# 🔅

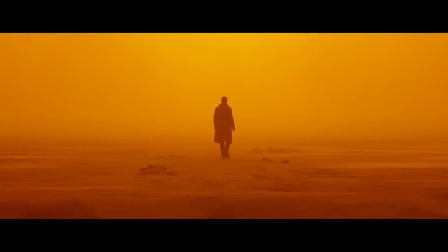What is the cinematic look? And why is it that Hollywood films look so good? Is it the camera? Is it the lens they use? Well, I'm here to tell you guys that the key to getting the cinematic look has nothing to do with either one of those. It has everything to do with your lighting and where you place your camera. Now, some of you guys might be saying to yourself, well, I don't have a huge budget and I don't have a ton of lights.
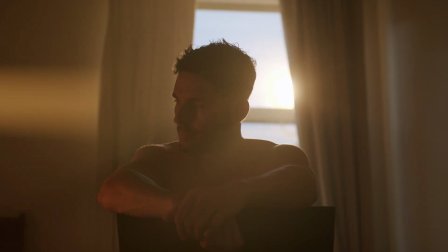But today I'm going to show you guys how to get the cinematic look by only using one light source. In fact, we're going to break down 8 different looks that you guys can get by using just one light. The first lighting setup that we're going to talk about today is something that's very common in Hollywood, and that is the reverse key lighting technique.
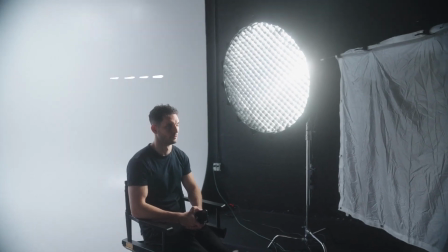In order to achieve this look, you guys are going to have to place your key light either slightly behind or at an acute angle to your subject and place your camera on the dark side of your character.
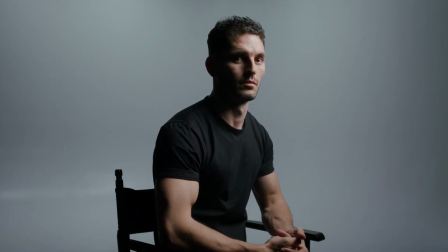Now, as you guys can see in this shot right here, you see we're shooting towards the shadow side of my face while our key light is slightly behind me on the opposite side of the camera,
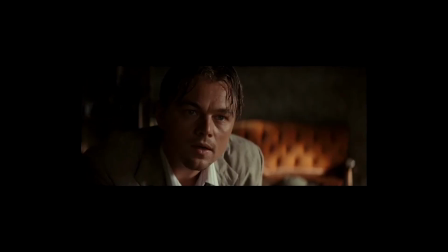hence the name reverse key lighting. This is a lighting technique that's been used over and over again in Hollywood and something that I really love using, especially when it comes to interviews.
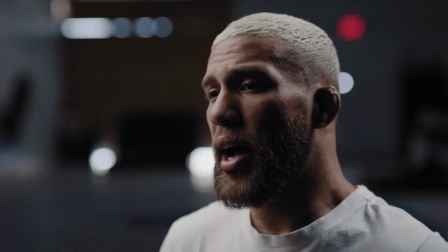If you take a look at this interview that I shot right here, this is a perfect example of using reverse key lighting and shooting on the dark side of my subject. Now, this reverse key lighting effect is a great way of just adding a little bit of dramatic shadow, giving it what we would normally call the cinematic look. But since we're talking about that cinematic look, there is nothing more notorious for this than the backlighting effect. The backlight is like a cinematographer's magic trick. The second that your subject or an object is backlit, it automatically starts to look good.
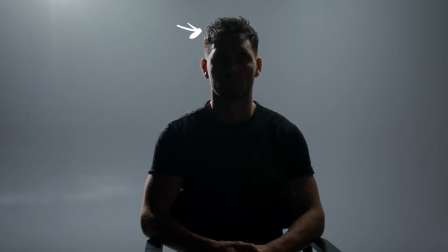Here's an example of backlighting. As you can see, we're shooting the light right at the back of my head and leaving the rest of myself in shadow. But there are many different ways that you guys can use backlighting. Another example would be this shot right here.
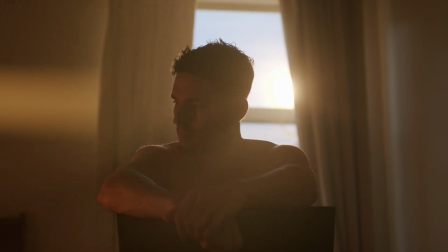We had a tungsten light shooting right through the window, and we added a little bit of haze just to give it this dreamy sunset effect. And believe it or not, this was all shot only using one light. And all you guys have to do when you're trying to backlight your subject is put your camera between the light and your subject and just move your camera around a little bit, and I promise you guys,
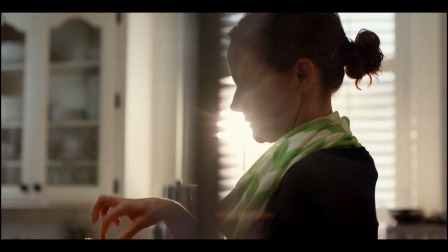you're gonna get that cinematic effect. Now, the next lighting technique that we're gonna talk about is something that took me a little bit longer than I like to admit to realize, but it's such an awesome technique that is extremely powerful when used correctly. And the lighting technique that I'm talking about is top-down lighting. Top-down lighting is exactly as it sounds.
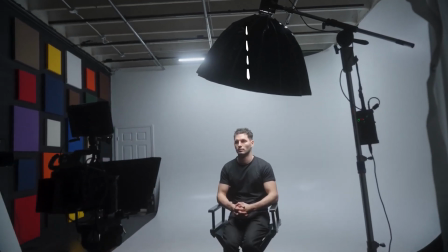It is literally taking a light source and shooting it right down at your subject.
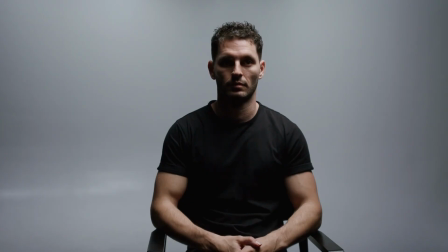Taking a look at this example right here, you can see that the light only touches me and really doesn't spill around too much into the background. Top-down lighting is great for giving that dramatic or sinister dark look, especially when you're only using one light with it. As you guys can see, it's creating shadows in my eyes and around my inner cheeks. Now, of course, you could always make this a little less dramatic by putting some sort of bounce below your subject's face. And just so you guys can see an example of this is what it looked like with a bounce. But if we take a look at this shot from one of my documentaries,
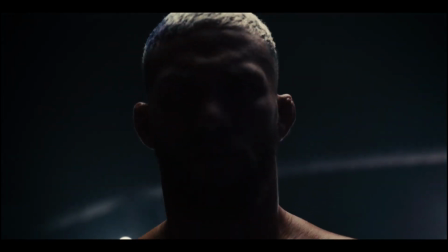I think top-down lighting is great to use on athletes because it outlines their muscular features on their body while still giving it that dark and mysterious kind of look.
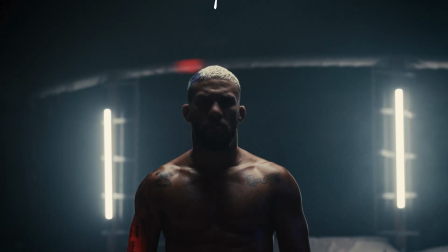Now, in this particular scene, what we did was we added this top-down lighting, but we also added tube lights on the back of the cage, and then we're also acting as practicals and backlighting our subject, which definitely gave it that cinematic look. And the next technique that we're going to talk about is something called split lighting. Split lighting is a really awesome technique that literally splits a light side and a dark side of your subject's face.
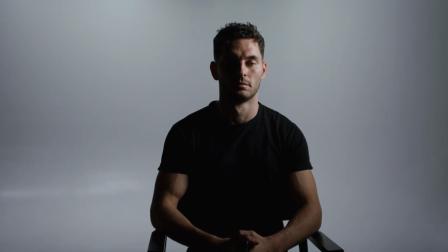Again, pretty dark and sort of mysterious looking. I think that this shot is great for showing someone who could be conflicted or having some sort of dual personality. I could definitely see something like this being used in a true crime documentary or maybe even like some sort of detective film.
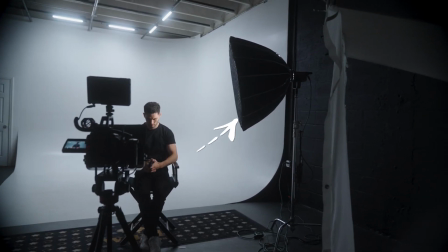Now, all you have to do to get an effect like this is take your key light and put it 90 degrees on either side of your subject. Now, if you take that light and you move it 45 degrees closer to the center of your subject, now you have yourself one of the most famous lighting techniques in all of Hollywood, and that is the Rembrandt lighting look.
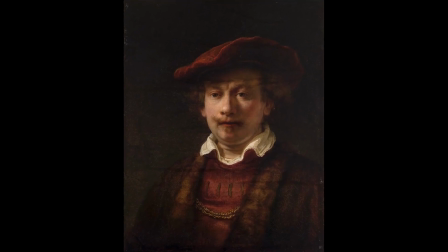And they call this the Rembrandt look because it was made famous from the painter Rembrandt.
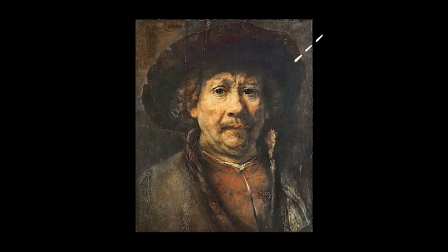He painted his subjects with an upside down triangle of light casted by the nose on one side of the subject's face.